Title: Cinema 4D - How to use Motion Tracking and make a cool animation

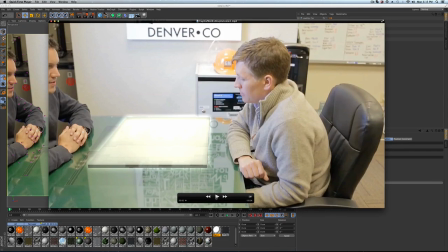0s
So today we're going to talk about very quickly how we made this shot right here for a
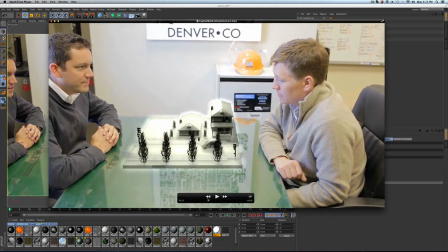7s
developer, real estate developers. We wanted to kind of give them their users and their potential clients a cool view.
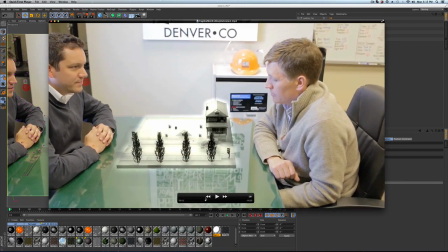14s
It's sort of the way they visualize development planning. And so you can notice a couple things going on here.
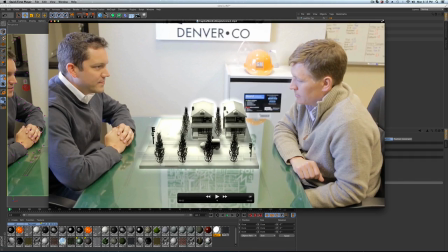19s
We've got kind of this glow coming off it to sort of make it look like a hologram. And the transparency is at about 70%, so you can kind of see through it.
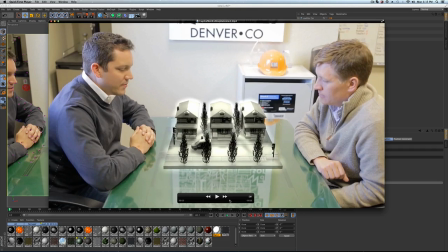29s
So it's not just this, big blocky looking thing. And then we've got a little animation in there.
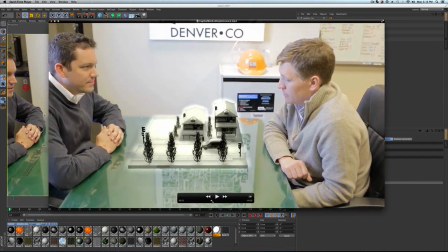34s
We've got a car driving, appearing to move through the scene down the street.
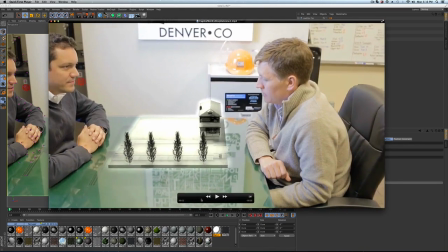41s
And a couple stoplights popping up and things like that. So it really, has a kind of cool effect.
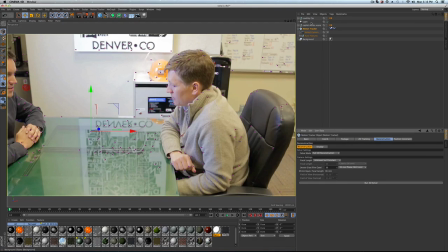48s
So this is the way it's set up. What we had is a low poly car, which shows up later in the scene.
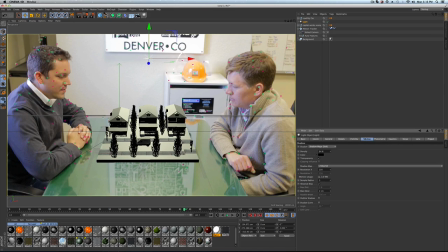57s
We had a light, just one standard light with the basic soft shadow map on, and gave it a kind of a yellow color. We've got the full scene here. This is sort of the everything that's not animated.
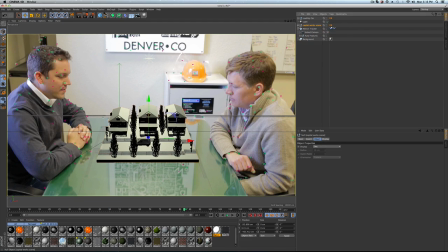72s
So we have trees, traffic lights, the house. And this is actually their 3D model that we imported. And then we have the solved camera for what is the background footage, which is in a material,
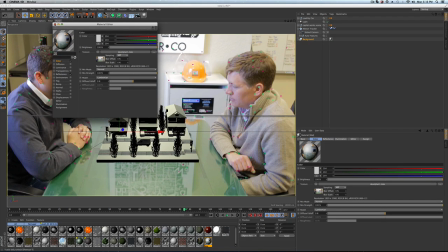86s
simply just brought in that way. So let's kind of do this from scratch. We'll show you how we do this.
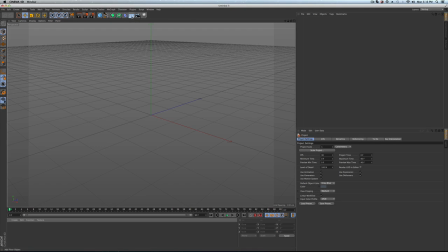92s
So first things first, we're going to create a background. Nothing happens.
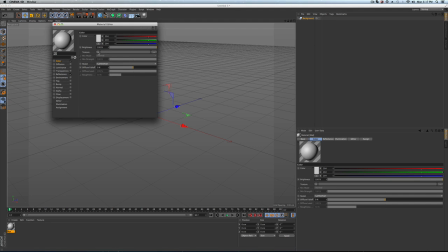98s
Okay, that's because we haven't done anything really yet. Let's bring in a piece of footage.
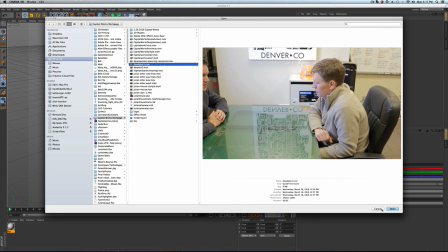106s
So in this case, it's dev plan one. This is just the blank footage.
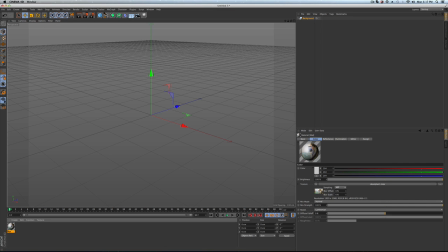110s
We're gonna create a map for it. And in it goes.
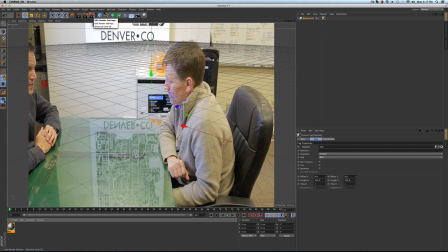116s
Doesn't look good. Why? Because you need to know what your footage was shot in.
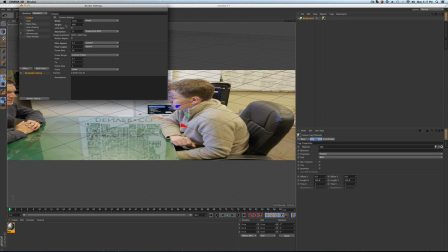119s
So make sure you come in and make your render settings the same as the footage.
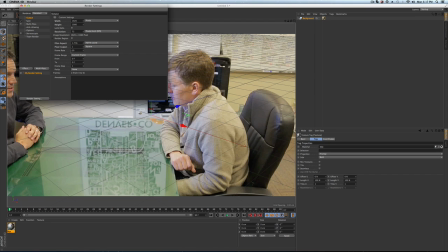126s
And I also know the frame rate's 30, but make sure you know the frame rate.
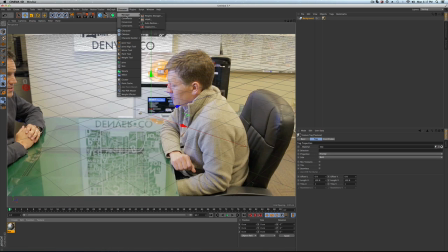130s
The next thing we're going to do is go to the character, and we have, motion tracker. Okay. So in here, we're going to take the footage, that same footage,
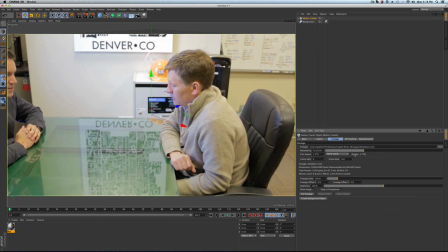152s
and it's dev plan one. Boom, we got it. All right, we'll resample it a bit. At this point, we can just turn this background layer off. It's just helpful to have that in there for some guidance, but now we're working inside the motion tracker.
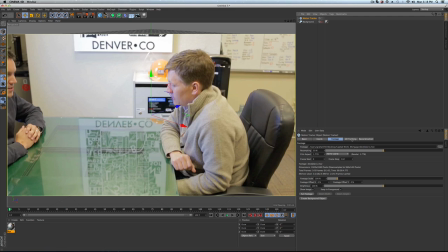168s
What we're going to do is go into 2D tracking, and we're going to just start this. And you can see that we're loading down here. So we've finished tracking in two dimensions, and you'll see all these new points have been made.
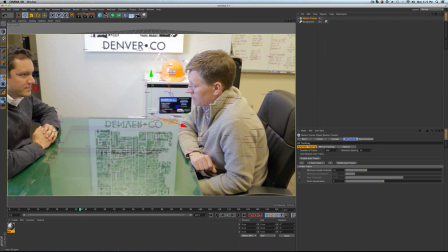186s
There's not a lot to track, but there's a couple options up there with the desk,
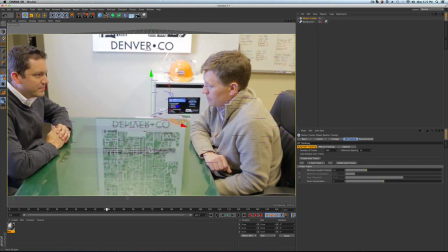190s
and there's obviously some reflections on the table that'll be coming in handy for this particular video.
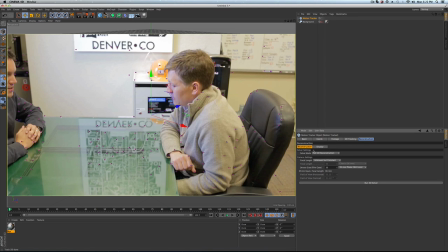196s
Now we're going to go to the reconstruction, and in this viewport right here, we're going to leave everything as is and just go ahead and run the 3D solver. You should notice that it kind of goes in chunks, 5% chunks, and it should go pretty fast depending on how long the video is.
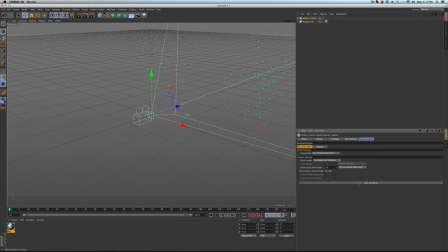214s
If you see it really getting hung up, you might have not done a very good two-dimensional solve. So we're done here. What you're going to see now is that we have a camera which has been completely solved in 3D, and we have all of these feature points now.
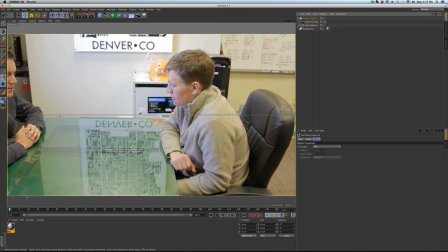233s
And what we're going to want to do is we're going to want to jump inside that camera, and now we are looking at all of our motion track points.
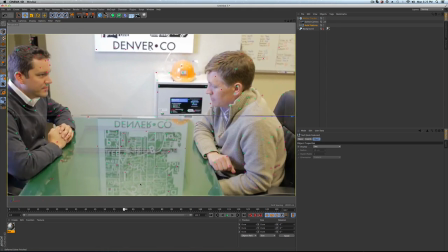241s
Okay, so it tracked pretty nicely.